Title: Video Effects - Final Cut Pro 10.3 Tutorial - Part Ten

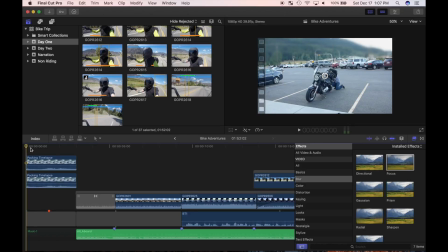(0:00)
Today, I'm going to show you how to create a depth of field effect in Final Cut Pro by using video effects.
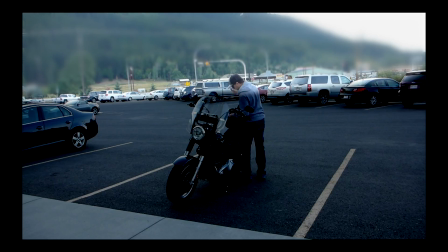(0:06)
A depth of field effect is having a blurry background and an in-focus foreground.
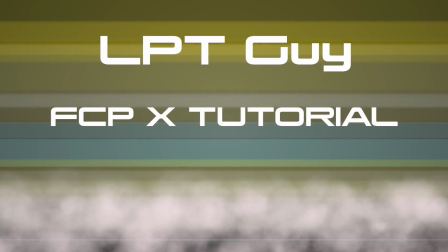(0:11)
Welcome back to my Final Cut Pro 10 tutorial series. This is part 10 of a complete A to Z tutorial.
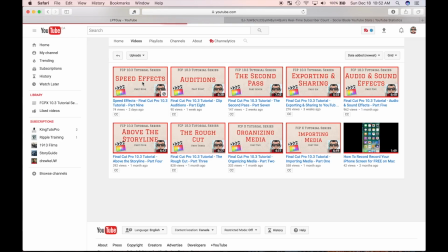(0:17)
If you haven't seen parts 1 through 9, go check them out after this video to learn everything from getting the videos off your camera to this point.
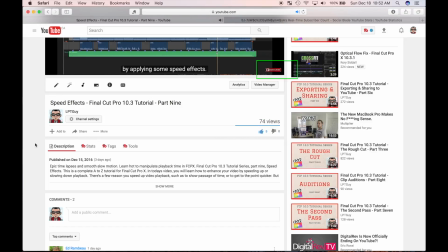(0:25)
If you enjoy this video, please like, comment, and subscribe. Also, please share this video to help me reach more people.
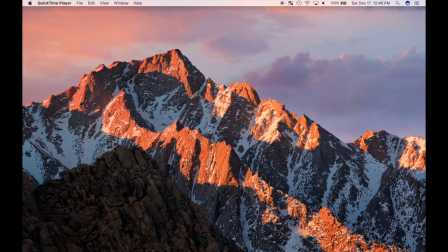(0:31)
So, let's get started. I'll open up Final Cut Pro and open my Bike Adventures project.
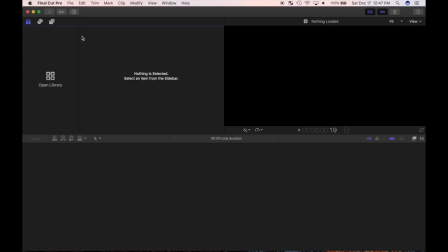(0:38)
First, let's experiment with some video effects to see how everything works. Sometimes a clip in your video needs a little extra punch of a video effect or a color grade.
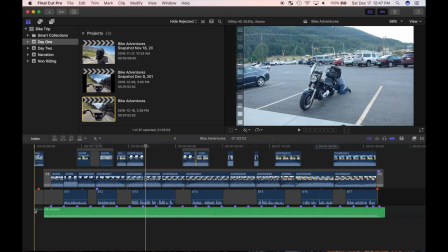(0:47)
Final Cut Pro has over 200 built-in video and audio effects, and there's countless effects you can download. You can even create your own effect and share it with other users. All Final Cut Pro effects are displayed in the Effects browser.
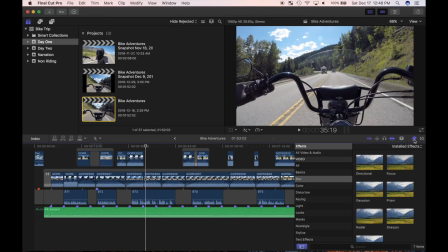(1:00)
Click on this button to open it. Applying effects in Final Cut Pro is very simple.
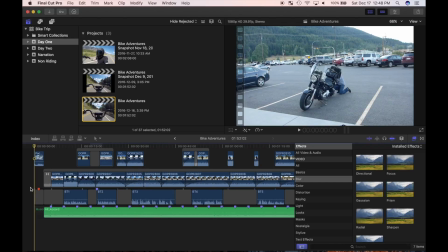(1:05)
Simply select a clip you want and double-click the effect you want to apply to it.
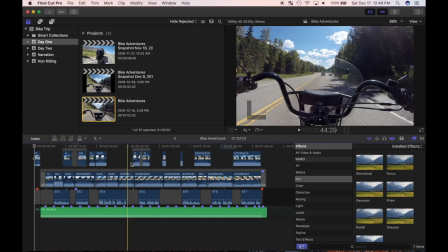(1:09)
I'm going to apply a water pane effect to one of my clips to make it look like it's raining.
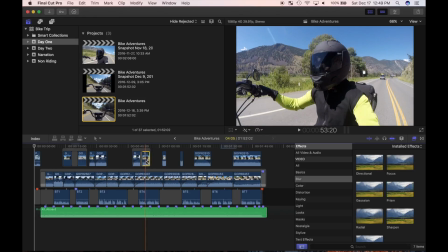(1:14)
I'll select the clip I want to add the effect to.
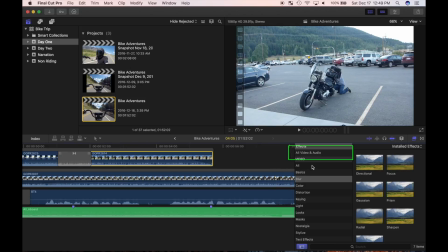(1:17)
Now, in the Effects browser, I'll make sure all video and audio is selected, and in the search box, type in water. Using the search box is an easy way to find the effect you want without wasting time browsing to look for it.
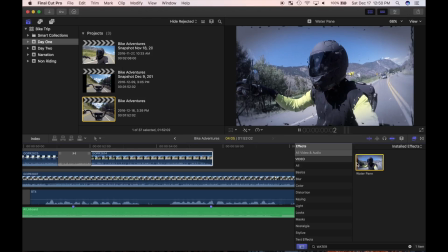(1:29)
With the clip selected, skim over and press spacebar to preview it in real time. I'll double-click on the effect to add it to my clip. Every effect in Final Cut Pro 10 can be modified in a different way.
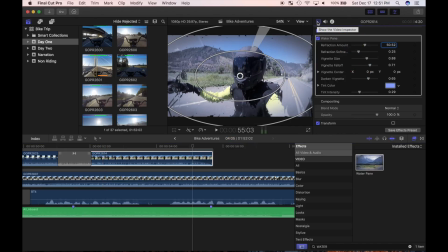(1:41)
With the clip selected, click on the Inspector button and select Video. You can also open the Inspector by using the keyboard shortcut Command 4. This is where you modify your video effects. Like I said before, the settings for each effect are different and will be displayed in the Inspector when the effect is applied to a clip.
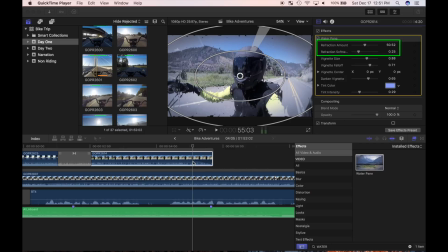(1:59)
For my selected effect, I can modify the refraction amount and softness, vignette size, falloff and center, and the tint color and intensity. You can adjust all these parameters in the Inspector, and some, like the size and falloff, can be adjusted by clicking and dragging the ovals on the screen.
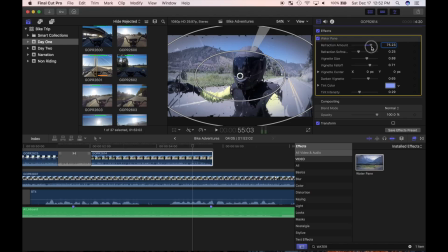(2:17)
For this clip, I'm going to increase the refraction amount, increase the vignette size, and decrease the falloff.
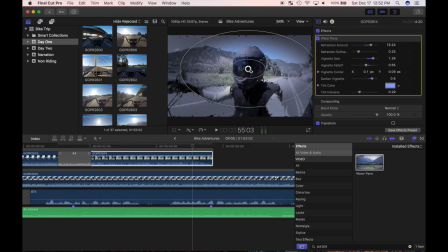(2:26)
Center it on my helmet and darken it to get rid of the blue sky. I'll do the same for the clip before it for continuity and review it.
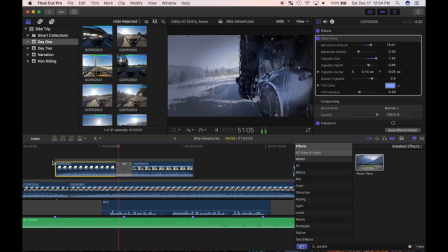(2:35)
I just turned a sunny day into a rainy day by applying Final Cut Pro video effects.
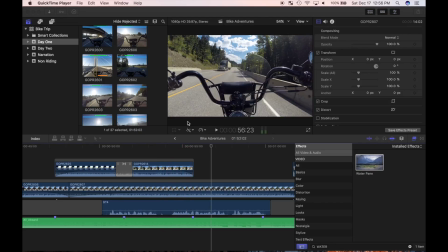(2:41)
You can apply more than one effect to a video clip. Don't go crazy and apply 20 or 30 effects to a clip, but sometimes you need 2 or 3 to achieve the look you want.
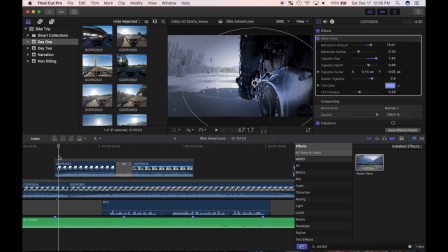(2:50)
You can also apply the same effect to more than one clip at the same time. To make my clips look more intense, I'll apply a handheld camera effect. I'll command-click both my clips and, in the Effects browser, type in handheld into the search bar. I'll double-click on it with both clips selected in the timeline to apply this effect to both clips.
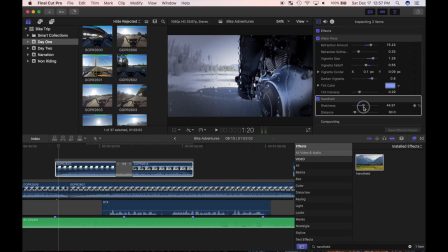(3:10)
In the Inspector, I'll increase the shakiness to make it more noticeable. You can click and drag effects in the Inspector to stack them.
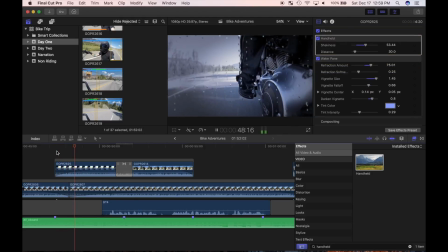(3:18)
The order they are stacked in will affect the look of your video. You can also toggle individual effects or all effects applied to a clip on and off to see them before and after. Checking these boxes enables and disables the effect, but if the effect doesn't suit your project,
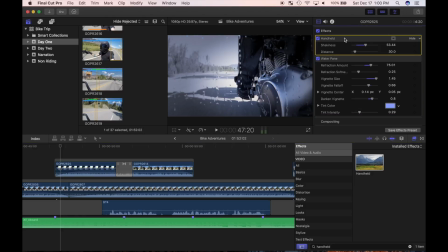(3:35)
you can delete it from your clip by selecting the effect in the Inspector and pressing the Delete key. Applying these two effects were a drastic change to the look of my video. You can also apply effects to make smaller changes to your clips.
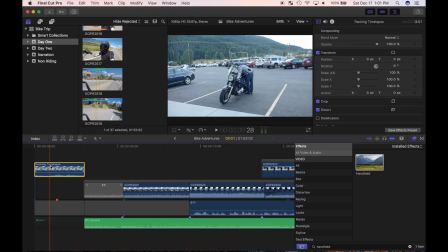(3:47)
In my first clip of my video, everything is in focus. I'm going to create a depth of field effect to blur the mountains in the background and draw more attention to what's going on in the clip. To achieve this look, I'm going to copy my clip. The original will provide a normal foreground, while the copy will be masked off to provide a blurred background.